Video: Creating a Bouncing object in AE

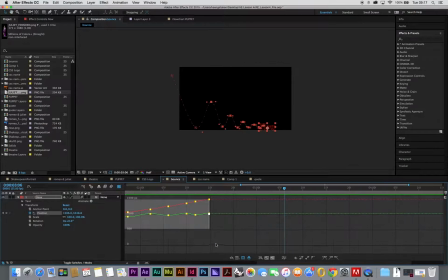(4:12)
Make the last couple little adjustments here. Just kind of pinching the time in so it happens a little bit faster after that bounce.
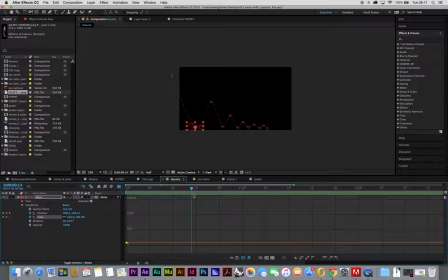(4:25)
Alright, looks good. But now what's missing is that, squash and stretch. Make it look like the ball hits the ground or the text hits the ground.
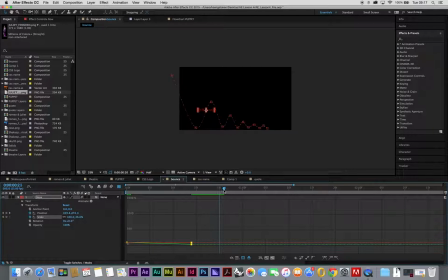(4:38)
That means it's gonna have to squash down at the bottom, yeah? So I set my first keyframe where it's not squashing. Oh, let's go back. And then I've set a keyframe where it squashes. And then I can just duplicate that first keyframe. Command C. Command V to paste it.
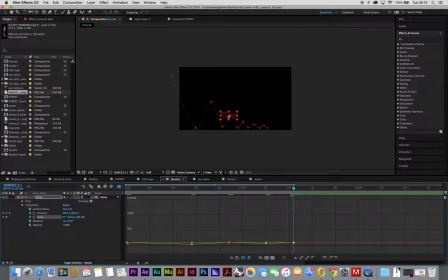(4:57)
Go further in time. Squash it a little bit less because it didn't hit the ground quite as hard. go back to the top of the next arch, make it 100% again, unsquashed, and repetition. Each time a little bit less than the first time.
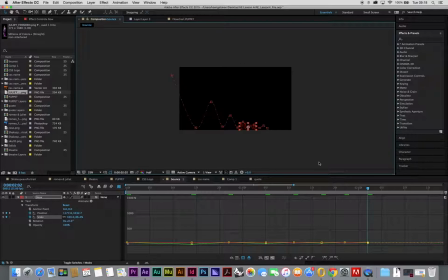(5:14)
Yeah. And that's kind of the major part about animation. There's some repetition involved. Alright, that's looking almost there.
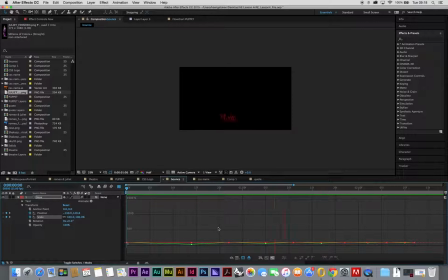(5:32)
Just a little bit more on the last one. Okay. So, let's watch it again. There you go. Now it's starting to look even more like an animation. And the very last bit we can do is we can add a little bit of rotation.
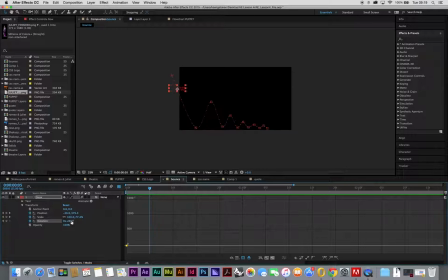(5:48)
You can always add exaggeration and over exaggerate this or have it rotate more and more. But I just like it to kind of tilt in the direction that it's going when it heads down. And then copy that first keyframe where it's untilted, Command C,
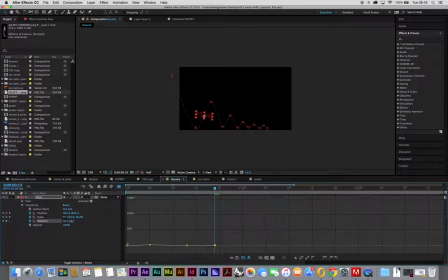(6:03)
Command V to paste it over in this position at the bottom, and flip it upwards again, kind of middle of the way up. At the top, stop from doing that. Command V to paste that first keyframe again.
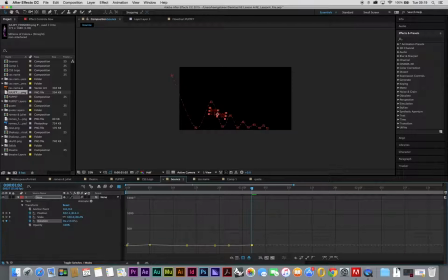(6:21)
Move a little bit further down, same thing, rotate it so it's going in the direction that the action's happening. And I mean, this is all just kind of to your own discretion. If you want this look or not.
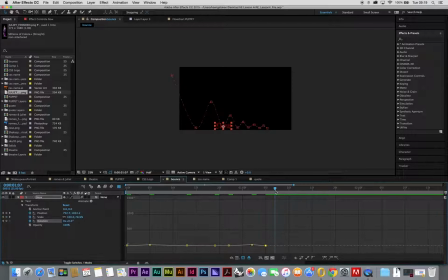(6:34)
But like I said, most of animation, what we're doing is we're trying to convince the viewer that this thing is real, physical, real world object. And all of these little tricks, all of these rules of animation are just things that we can use to fool people,
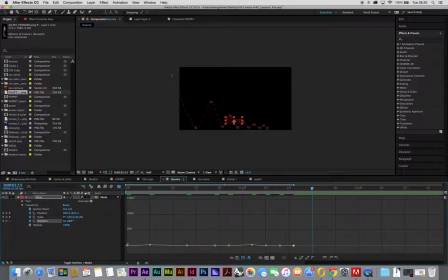(6:48)
to convince them that this text is an actually bouncy kind of object, even though it's not. It's the word now. Wouldn't be. Yeah? Or whatever you've chosen to animate. So.
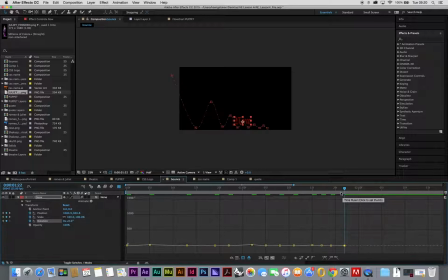(7:07)
And everything that we're doing here in this one can be applied to all of the other sorts of animation we're looking at. It's just that a bouncing ball fundamentally encompasses all of the little bits we want when we are animating a text, an object, a figure, whatever that may be. So that's looking good. There you go.
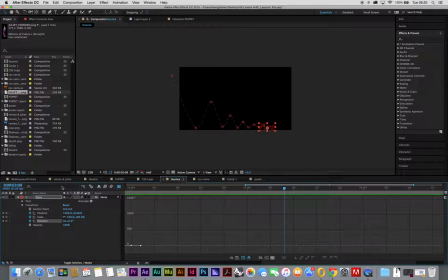(7:29)
Happy with that? And now you have your very own bouncing text. Don't forget to add some motion blur, that's over there. Which just kind of is just another way of convincing people that's a real object in the real world. And when you're happy with that, you can move on to the next test.
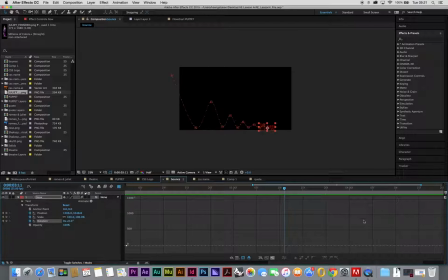(7:49)
Thank you for listening.